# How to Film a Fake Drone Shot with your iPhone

In today's video, I'll be showing you how to film a fake drone shot with your iPhone. Maybe you don't own a drone or are in a place where flying drones are strictly forbidden.
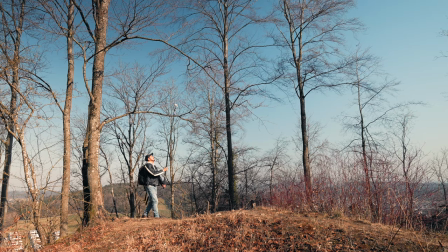That is where you can use your creative mind and simulate a fake drone shot with your iPhone
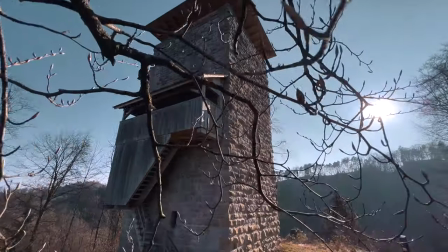to still be able to get those great looking bird's eye perspectives like the ones you're seeing right now. Now, this is super easy to learn and there aren't much tools you need to pull this off. The first thing you will need is obviously a camera. I'll be using the iPhone 13 Pro Max. Next, you will also need a gimbal. I will be using the DJI OM4.
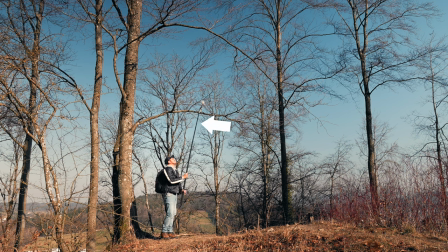And last, you will need something where you can bring the camera high above the ground. It could be a tripod, it could be a light stand. In my case, I will be using the extension pole by Insta360 since it extends up to three meters and can collapse together and is easy to bring along.
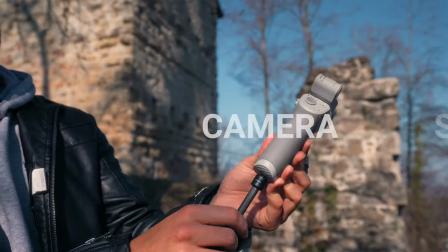I will leave the link to all products in the video description below. To set up the camera, I will be mounting the gimbal on top of the extension pole.
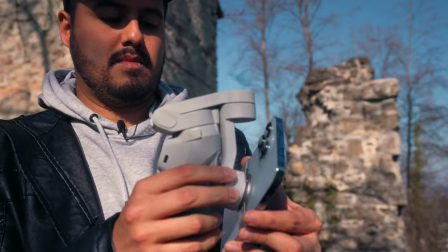After that, I attach the iPhone to the gimbal and make sure it's balanced correctly. Once you have that, you're ready to go. So let's look at how you can actually fake a drone shot with your iPhone.
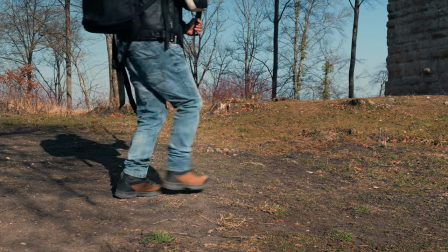We are first going to create a push-in shot. It's important that you move steady in a constant speed, heel to toe to avoid up and down movement.
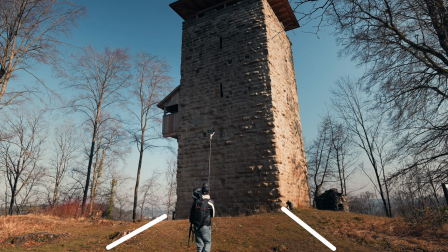When moving forward, keep your eyes on the path so that you won't walk into something, but also check your camera's position to see if it's facing the right direction.
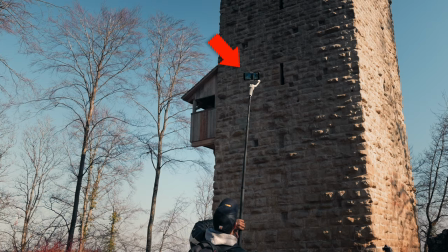It can be challenging to frame your shot since the camera is high above and you can't see what you're filming.
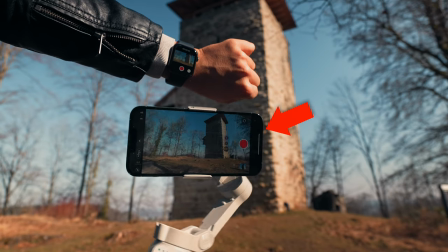But if you have an Apple Watch, you can easily monitor and have a live view of the camera by using the camera remote app. Now, if you don't have an Apple Watch, don't worry. There's still some tricks on how you can compose your shots better.
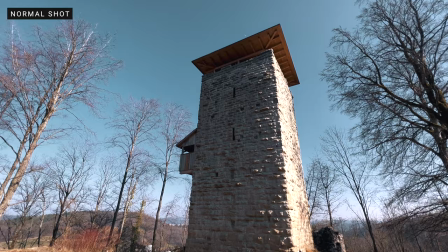I recommend shooting in 4K using the ultra wide angle lens. This way you will be able to reframe your shot in post to get the right composition.
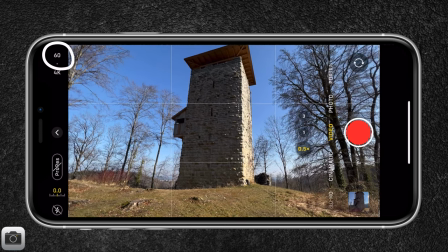As for the frame rate, I will be shooting in 60 frames per second, which allows me to slow down the footage in the edit. It also smoothens out the shot to make the fake drone shot more realistic. You're also able to create a speed ramp, which adds a dramatic effect into your videos.
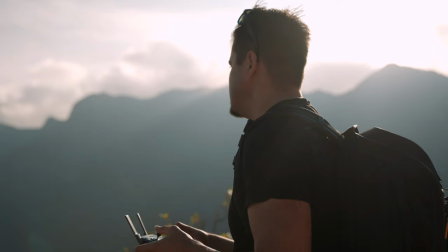Now, obviously using this method, you're limited as you can't get as high as with a drone,
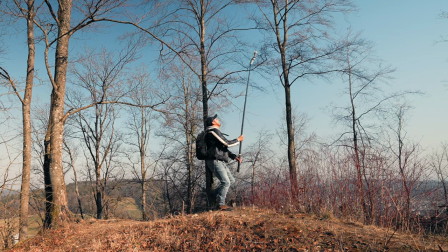but I still find it great to get a completely different perspective that could to compliment with your shots.
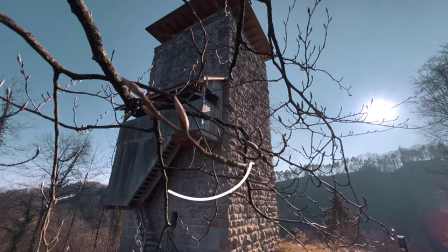To create a great sense of movement, you can also pass by objects and have them closer to your camera to create more depth in your video. By having objects closer to the camera, it feels like the camera is moving faster.
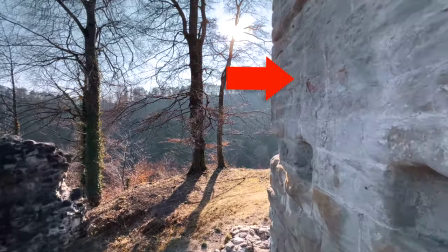For example, you can walk by a wall to create more depth in your shot. Now, the closer you get to the wall, the faster the movement will be.
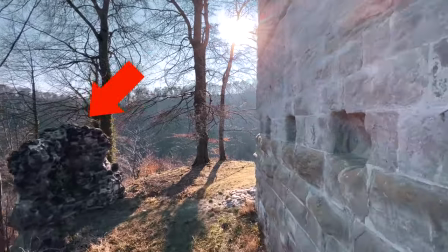You will notice that on the other side, the movement isn't so apparent. Let's look at the push out shot.
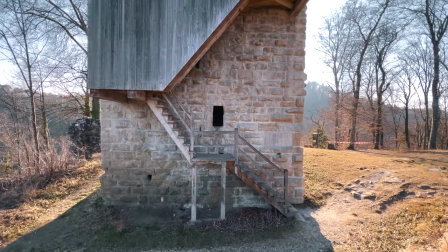This is great for revealing a location and adds a lot of interest to your video. Again, set your focal point and slowly move backwards.
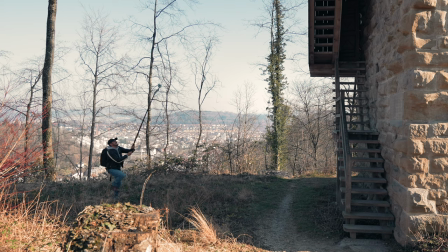It is more difficult to move backwards than forwards since you have to turn your head to look where you're going.
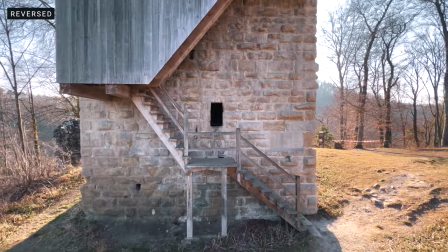You could also create a push-in shot and reverse the clip. However, if you have people or animals in the shot, this might not work. Another tip I have for you is to be aware of shadows.
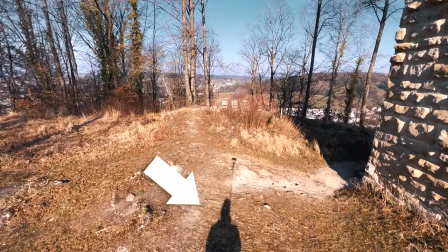You don't want the extension pole and the gimbal to appear in your shot because this could be distracting for the viewers and can ruin your shot. You could fix this in the edit by cropping in, but it's better to avoid it in the first place. Check where the light source is coming from to not have these shadows appear in your frame. So with these tips in mind, let's now apply what we learned into one shot.
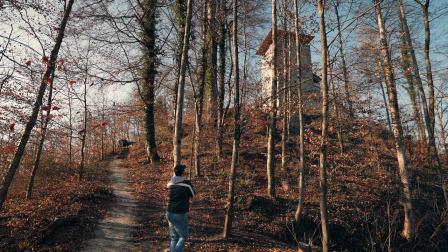We're going to create a push-in shot and slowly move forward at a constant speed with the shadows behind me. I have my focal point set and will use the tree to emphasize movement in my shot. And this is how the final video would look like once edited with music, sound effects, and color grade.
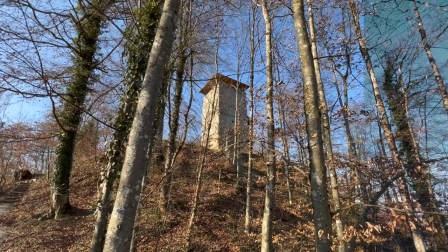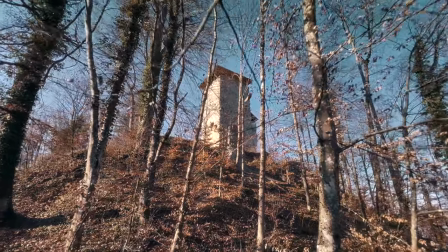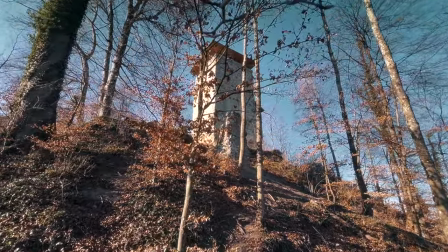If you want to learn more and level up your smartphone filmmaking skills, make sure to check out my smartphone filmmaking course.